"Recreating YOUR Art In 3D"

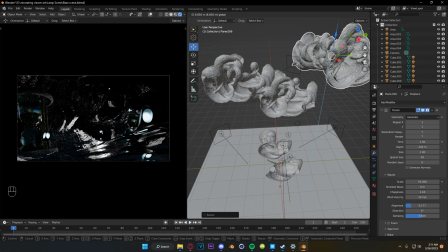[4:07]
And it was going to be kind of this like abstract, like maybe it's like deep within the earth or it's in space on another planet. I don't know. but just this crazy ocean feel.
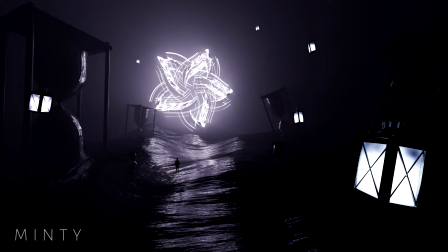[4:16]
Once I got the ocean set up in a position that I liked, I started thinking about the star in the background and how I didn't want to do exactly what Minty did.
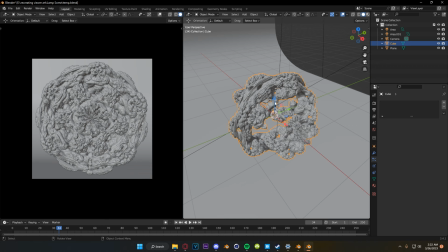[4:23]
And with the way my scene was set up, it was kind of opening the door to do this like more realistic star maybe.
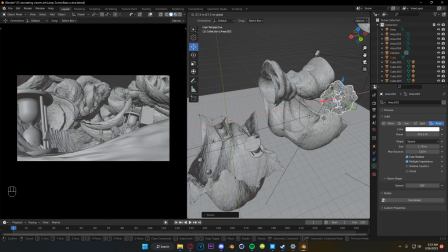[4:29]
And that's when I remembered that last month I made this mandible and I thought that this would be perfect to add to the scene.
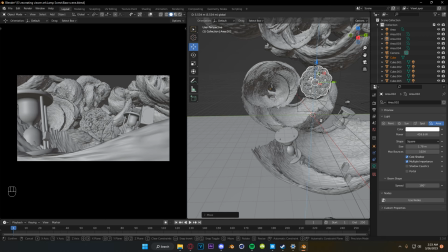[4:34]
So I dragged it in and I started working on the positioning a little bit. I didn't know exactly what I wanted, but I knew that I didn't want it to be lit up like a star so that it was all bright and we lost all that detail but I wanted it to take the place of Minty Star.
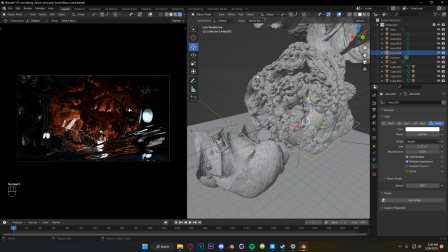[4:46]
So I threw on the rendered mode and you can see immediately we're looking a little sea monstery and not very star and I kind of leaned into it a little bit.
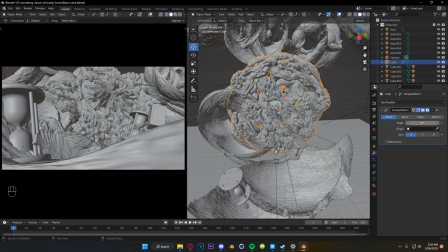[4:54]
I kind of really liked it actually and I played around with the lighting and the style of the the
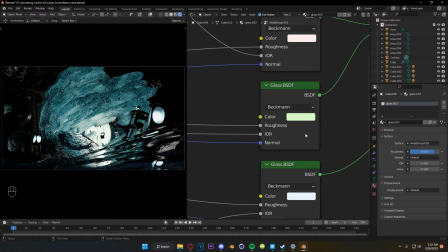[5:01]
mandible for a really long time until eventually I landed on this and that's when I realized I don't want this to like be a star anymore.
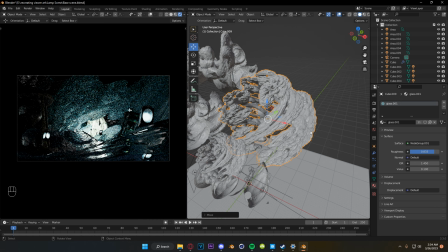[5:08]
You know everything was changing all the time and I was like damn okay this would make really really cool ice and I started redoing the entire environment.
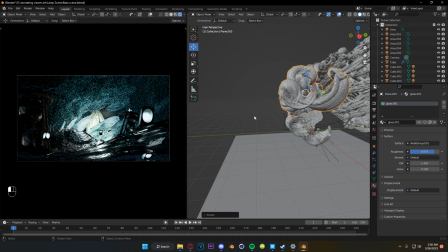[5:16]
I started duplicating the mandible and moving it all around the scene and the mandible itself is like a million polys so this is where
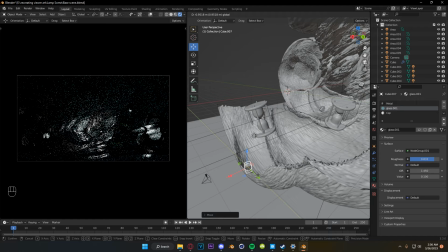[5:22]
the scene started getting really really heavy um but it turned out super super cool dude.
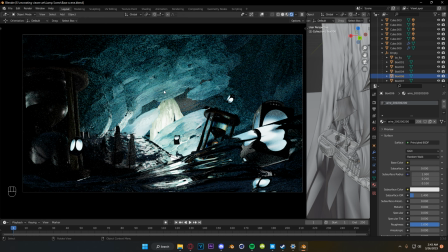[5:27]
Of course the next logical step was to put a pirate ship in the scene because how could you not have a pirate ship in this scene?
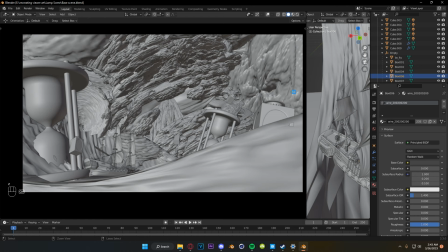[5:33]
At this point I started falling in love with the scene but I felt it was missing just like a few special things to really make the scene pop and one of those was a particle system I thought.
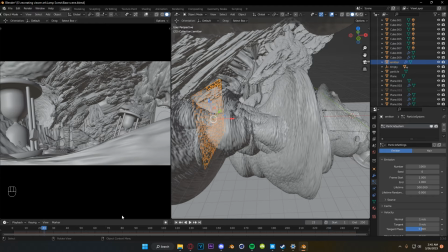[5:42]
It just needed to feel a little bit more alive like there was stuff flying through the air so what I did is I just put a a
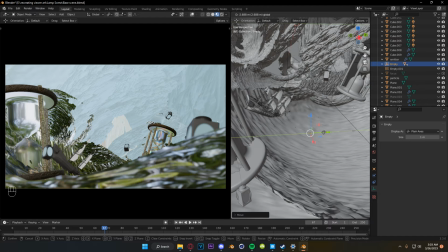[5:47]
icosphere that I stretched out onto a plane and then made it look like it was flying through the air and of course that helped so much
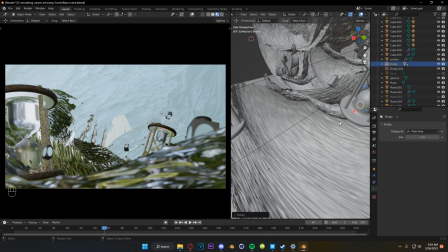[5:53]
with the liveliness of the scene and it made me rethink the positioning of the ship like maybe I wanted it to be up on top
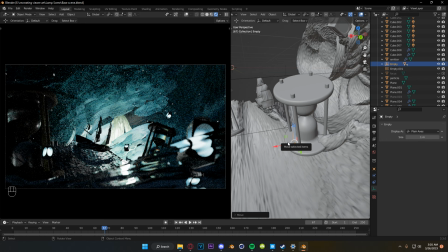[5:59]
of this really big wave here and I thought that that would look cool and then the silhouette of the ship looked so cool.
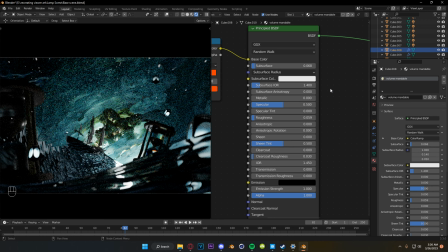[6:04]
Like I said I was starting to really fall in love with this scene but i felt like maybe it was getting too far away from minty's piece so i brought back
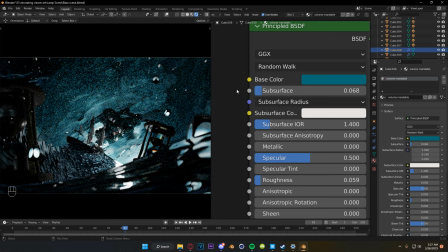[6:10]
the star with another mandible and i started working on the colors for that and making everything work and this is what the
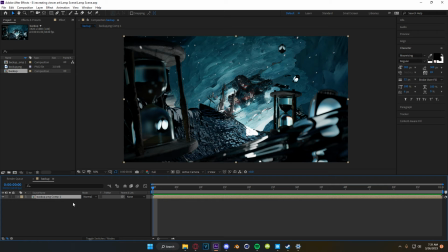[6:16]
final render out of blender looked like and out of blender it looks good but now it's time to throw it in after effects and add some more details and do
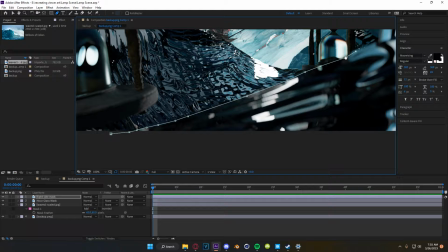[6:22]
our colors first things first was i started by doing a lot of masking because we needed to add more details to our water
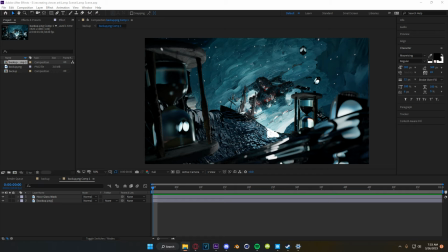[6:28]
as our water is now it's like it's totally fine right but it doesn't look very realistic and that's because there's no foam there's no breakup in the waves, and I'm not a psychopath. I wasn't going to do this all in Blender,
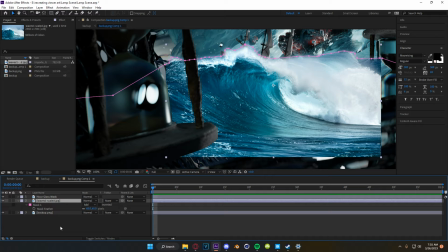[6:38]
so I knew that I could comp in some of those details by using random stock photos and things like that to bring a little bit more liveliness to the scene.
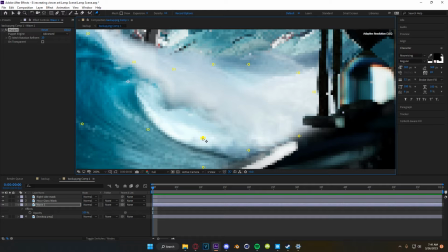[6:46]
So I made some really rough masks, and then I started using Puppet Warp to warp the wave into place because we wanted to follow the shape that's already there from our 3D water.
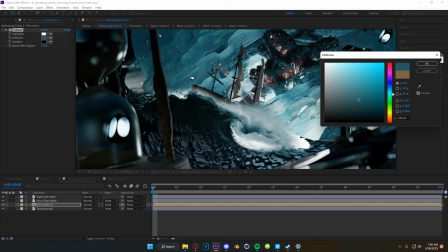[6:53]
We don't want it to stand out too much. From there, I did some more masking, kind of blending in the mats to make sure everything worked out all right, and then we played with our colors to make sure it lined up with the water we already had.
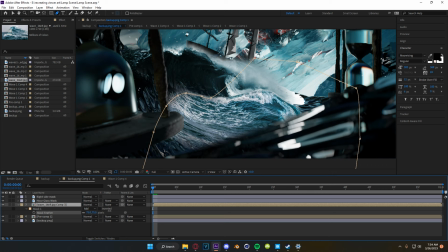[7:03]
After this, I duplicated that exact same process a few times of masking and warping and playing with mats and colors to make sure that everything blended in properly.
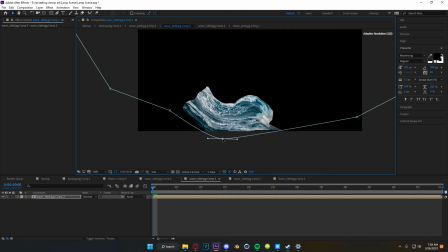[7:09]
And we really wanted a lot of breakup in this water because with the size of the waves that we had created,
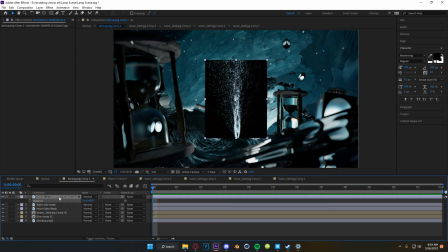[7:14]
it was really rough water and it made sense for there to be a lot of like turbulence and foam and stuff on top of the water.
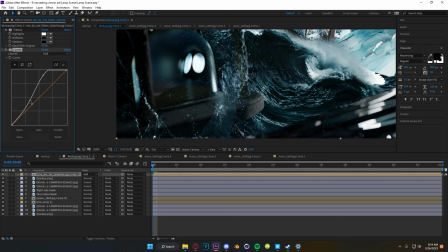[7:20]
But not just on top of the water, we also wanted these little splashing elements all around the objects within our scene. So I grabbed different images of different splashes and placed them around each individual object again taking away the background and then matching our colors
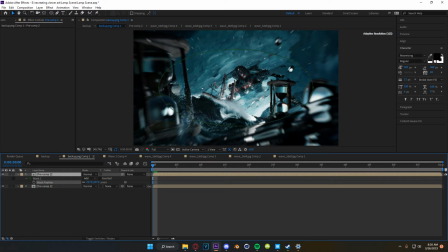[7:31]
so that everything lined up and looked real pretty and now it's time for some post effects like radial blur and we're gonna throw some glow on it we're gonna
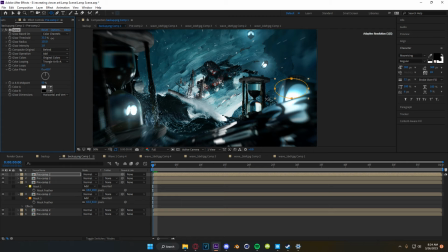[7:36]
start playing with all of our colors you know i masked out each one of these individual lamps to add glow to really liven up the scene then brought everything into
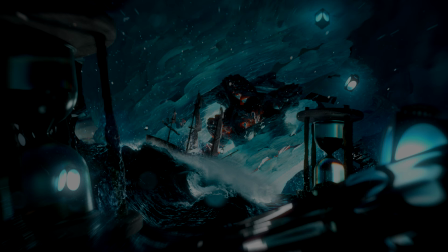[7:43]
looks and played with all of our colors and tried to get everything looking as nice as i possibly could with some little finishing
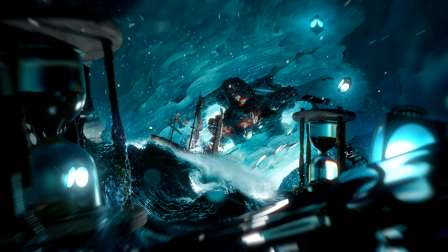[7:50]
touches this is our finished result And I have to say, I am really, really proud of this one.
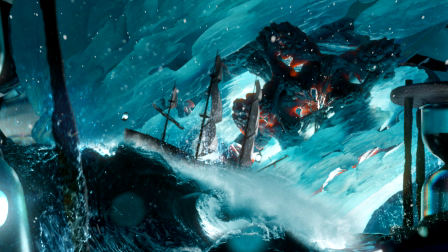[7:56]
It turned out so good when I was so not confident in how this was going to work at all.
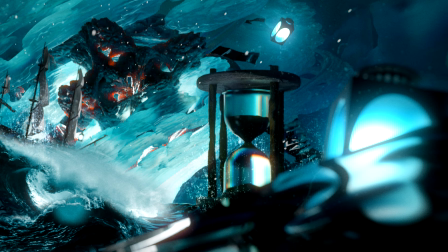[8:02]
Thank you to Minty so much for submitting this image. I really appreciate it. This one was super cool. So for our second piece, we have this really cool horror short from SOTY Studios or SOTY Studios. I'm not exactly sure how to say it. And this one is super cool. I really like the colors and the lighting in this one. And that's why I chose it.
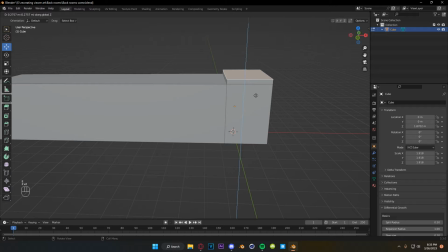[8:24]
so let's get into my version now immediately I jumped in and I knew that I wanted to change things up just a little bit in the setting
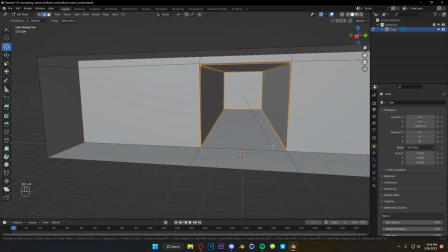[8:31]
because I've been watching a lot of backroom stuff so I really wanted to create this backrooms kind of environment and that's where I started again for
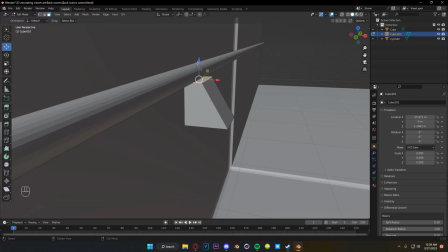[8:37]
a lot of the early work on this one it was just a lot of insetting extruding and re-toppo to make things look nice however very early
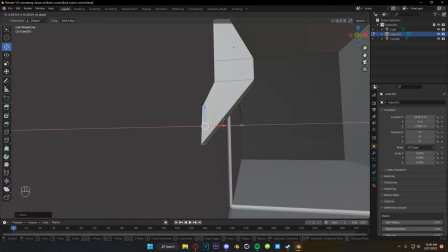[8:44]
on in this I knew that I wanted to use handrails and make this kind of like a hospital setting so I wanted to focus on that
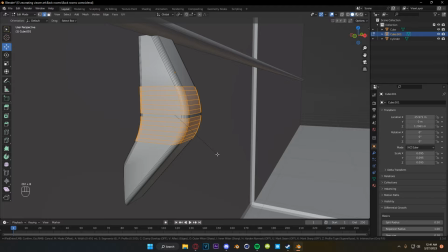[8:50]
super early so that I can get like the feeling of the room a little bit better as we later move into placing our camera and making sure that that looks good.
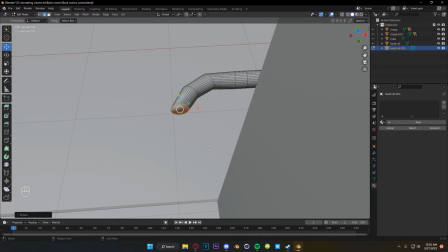[8:58]
Once I had the base handrail modeled for the end of the hallway, I duplicated it and moving it forward.
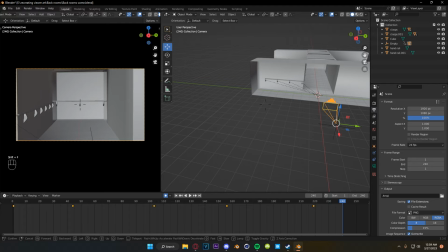[9:03]
And then I worked around stretching it around the corner to make it fit the geometry of our building a little bit better. Once the handrails were in, I had a decent idea about framing.
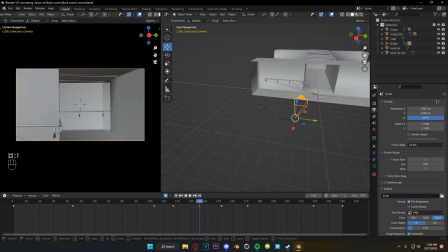[9:10]
So I started working on our camera angles and Sari in their initial render had kind of a handheld look to it. And I wanted to do something similar but not quite the same so we ended up with this here however I definitely don't change this
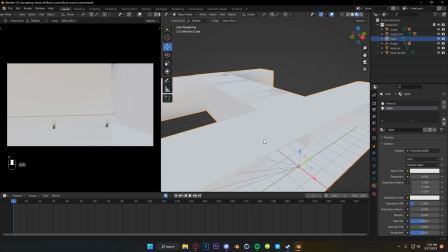[9:24]
like every 30 seconds for the rest of this render yeah so I changed it almost immediately after that was done I wanted to start working on the basis of
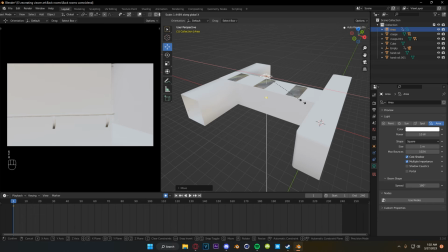[9:31]
the texture so I started making these little maps for the windows up above which later become kind of skylights and I end up removing
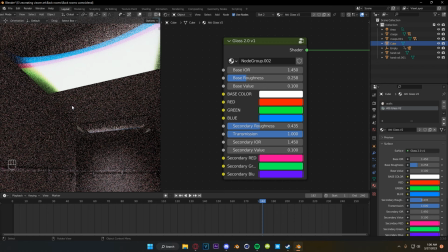[9:38]
the glass for a lot of this it was just too noisy as you can see here it was so noisy in this room with the glass and I really
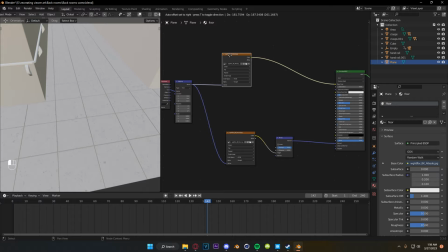[9:44]
wanted it to work. I tried out my new glass 2.0 shader and it just wasn't right for the scene unfortunately.
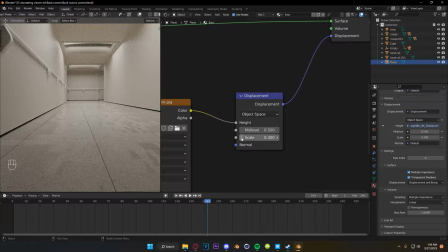[9:49]
From there we moved into the tiling on the floor which instantly once this was in the scene started looking like a hospital.
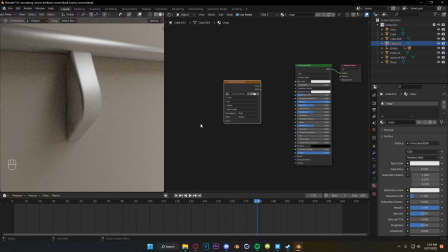[9:55]
It felt very clean and like it did have that kind of back rooms feel to it which I was really happy about.
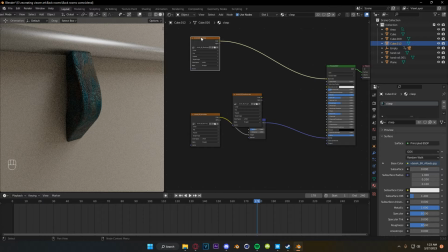[10:00]
It was not as hard to get that look as I was expecting. However what was hard was getting the textures right on these little facets for the handrails.
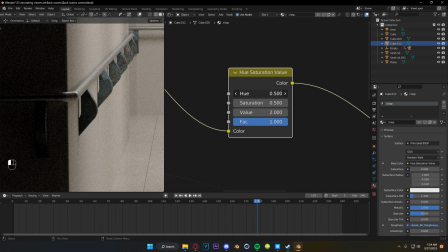[10:07]
I ended up spending about an hour on these on and off again just working on different textures and I think maybe it was the shape of them that wasn't quite right,
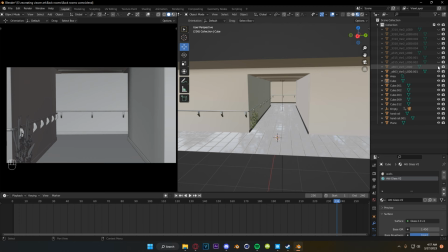[10:15]
but initially or eventually I did end up landing on something that I did like.
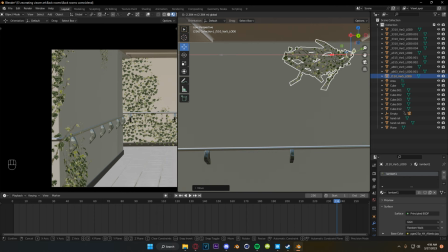[10:18]
It was about 20 minutes later that I realized that my recording software was not actually recording, so it missed me putting in all these plants.
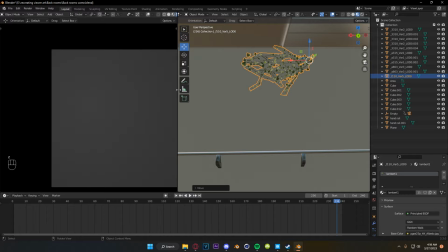[10:25]
But to be honest it wasn't all that exciting anyways. I just grabbed these plants from Bridge, they're available for free.
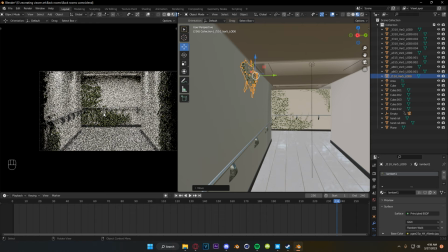[10:30]
Again you should be using Bridge if you're not and I just dragged them around the scene because I really wanted to add this like overgrowth feel and I think that it looked super cool.
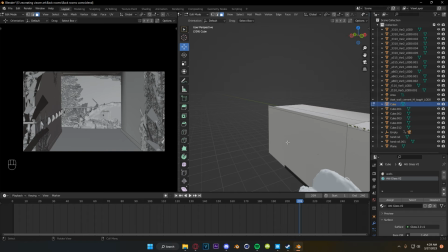[10:37]
Again kind of building on the overgrowth feel I found this kind of construction piece with some barbed wire sticking out of it and i
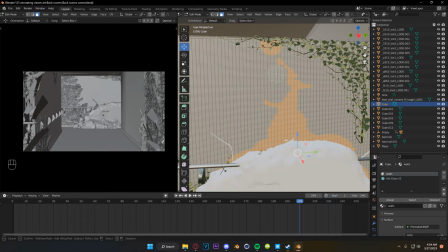[10:43]
thought that this would go great in this wall back here unfortunately that didn't mean i had to kind of re-topple the wall and kind of adjust some things
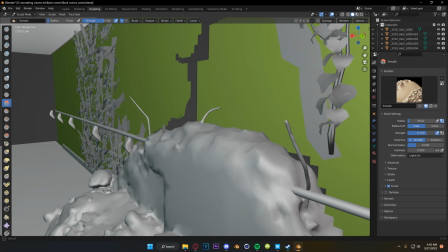[10:50]
but it was super easy i just made a vertex selection deleted all the the vertices i didn't need then threw everything into sculpt
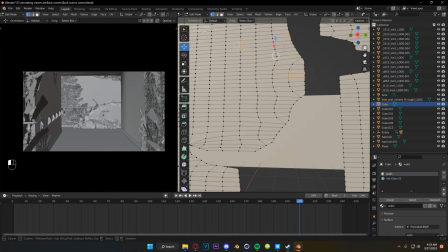[10:56]
mode and kind of smoothed out all of those lines i repeated this process a few times and honestly i think it worked out super good to get this kind of
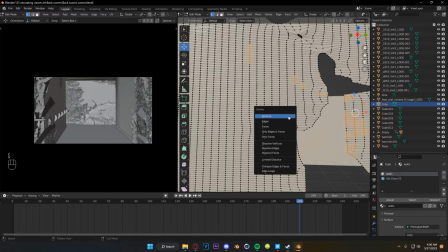[11:02]
look of like chipped paint where you have some depth in the wall still and it's super free detail.
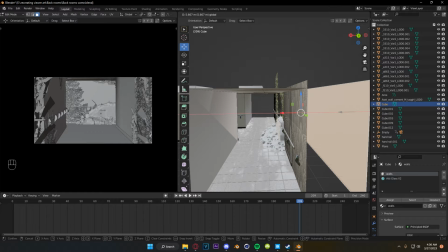[11:08]
It's very low effort and it just looks really good.
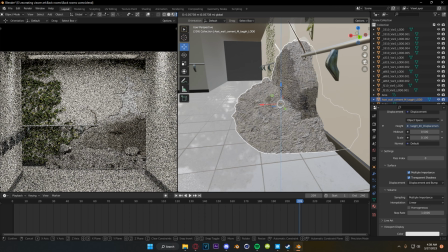[11:10]
Once that was done I duplicated the back wall to add that kind of depth feeling to it and then I readjusted the boulder so that it matched up with the displacements on the floor and on the wall so everything looked nice and clean.
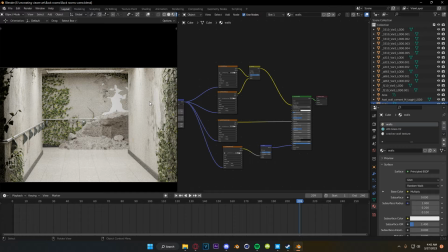[11:19]
I started adding textures to the walls. Again I got these from Bridge. Super high quality textures for free and not sponsored or anything by the way just shouting it out because it's super useful.
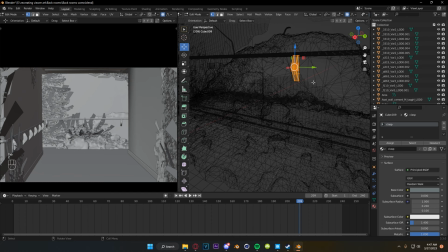[11:27]
I immediately got distracted from texturing though by noticing that this plant was sticking through the rock and that's when I decided that I wanted to try to add more detail here in the floor.
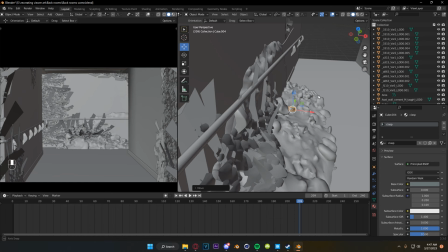[11:36]
You know, I took this little piece off the handrail and repositioned it. In a minute, I'm going to add like some rubble and things in there.
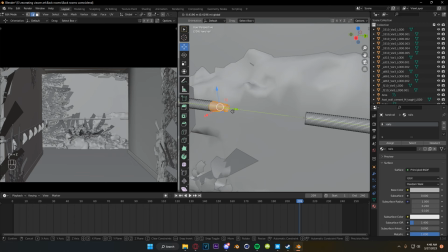[11:41]
And that is just so that this scene looks like it actually took place for a reason.
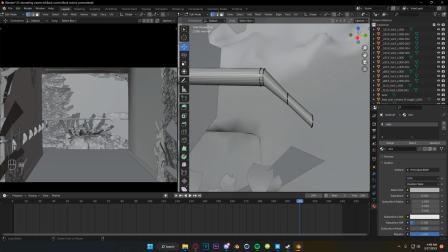[11:46]
You know, like this rubble came bursting through the wall, broke the handrail, and now it's going to leave pieces all over the ground and stuff.
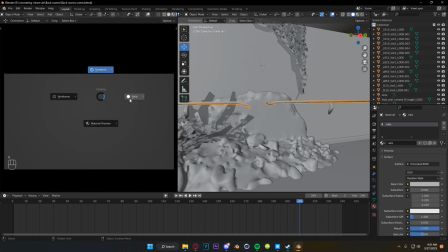[11:52]
So yeah, once I had the handrail all broken up, this is where Blender really started to chug and I was crashing constantly.
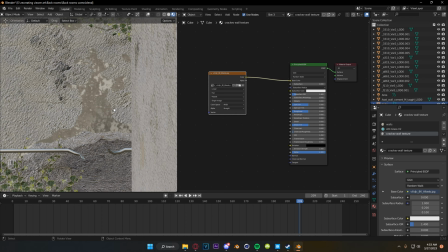[11:59]
But the ending result of making that rail and like all of that construction over there looked so good. It was totally worth it in my opinion. From there I went in and finished detailing and adding the texture on the kind of chipped paint on the back wall which again I think turned out really good.
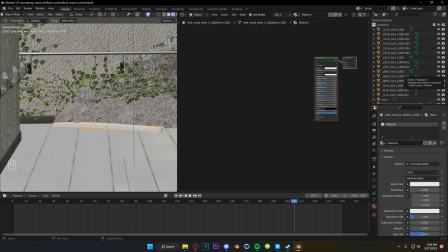[12:14]
For the next hour or so it was really just more of the same kind of moving plants around and adding in new bits and pieces of rubble.